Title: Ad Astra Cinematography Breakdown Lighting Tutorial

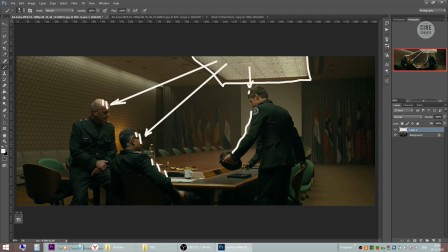[8:05]
By doing so, we automatically have the light from above backlighting the characters and we don't have a spill on the foreground,
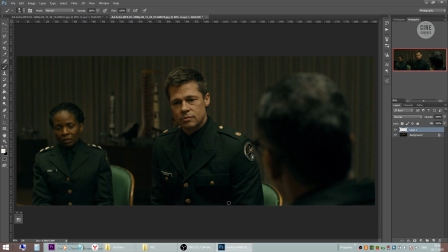[8:14]
so the foreground is dark and it adds depth to the shot. But when Brad Pitt's character sits down to continue the conversation, we are again breaking the lighting continuity and we are adding the side light from frame right,
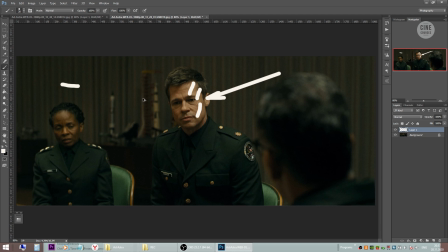[8:30]
when from the previous white it is supposed to come from the left side, obviously. But by doing this we are again having the camera on the shadow side and the life is good again. So lighting continuity, we never really heard of it. And that's our breakdown for today.
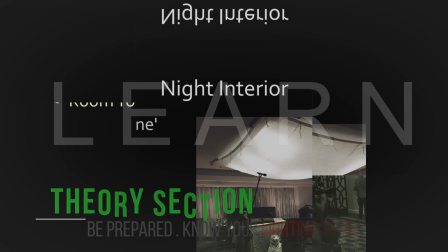[8:51]
You can find much more in my mini courses Day Interior Lighting and Night Interior Lighting.
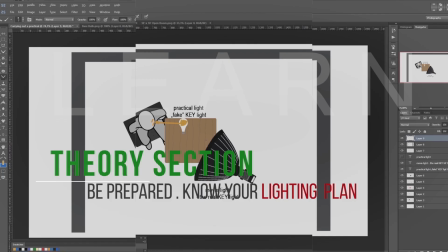[8:57]
For just $39 you can get a knowledge on how to approach lighting for your next shoot and some ideas that are less talked about.
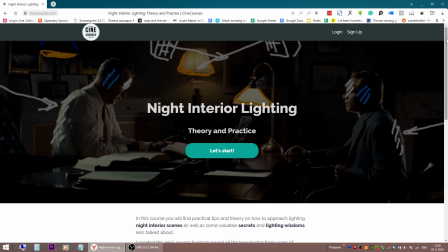[9:07]
Hope you picked some knowledge from this breakdown and if so, give this video a like,
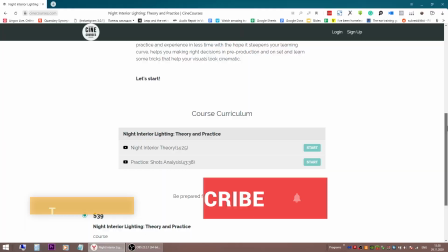[9:12]
subscribe to my channel, share the content and thank you thank you for your support.
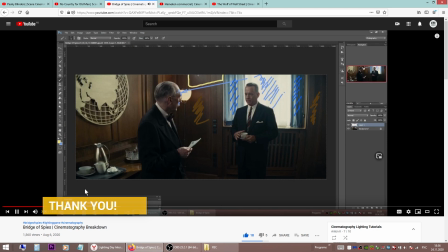[9:17]
As always, I'm happy to see your comments below.
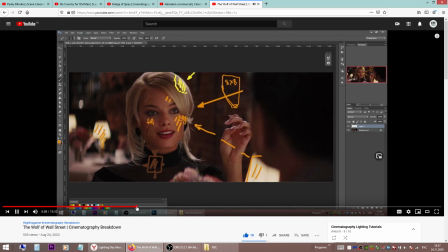[9:20]
Don't forget to check out the previous episodes Peaky Blinders, No Country for Old Men, Bridge of Spice, Heineken Commercial,
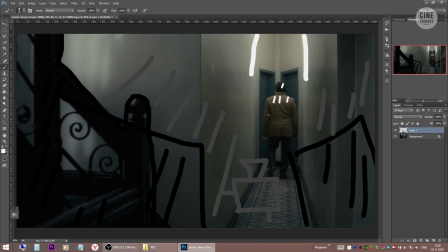[9:27]
A Car, No Time to Die with Daniel Craig, The Wolf of Wall Street, Inside Llewyn Davis.
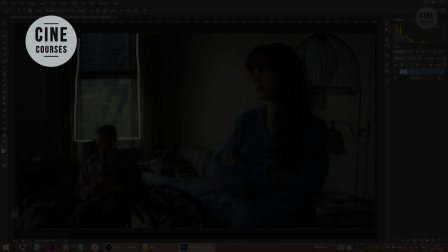[9:33]
Stay tuned and I'll see you next time.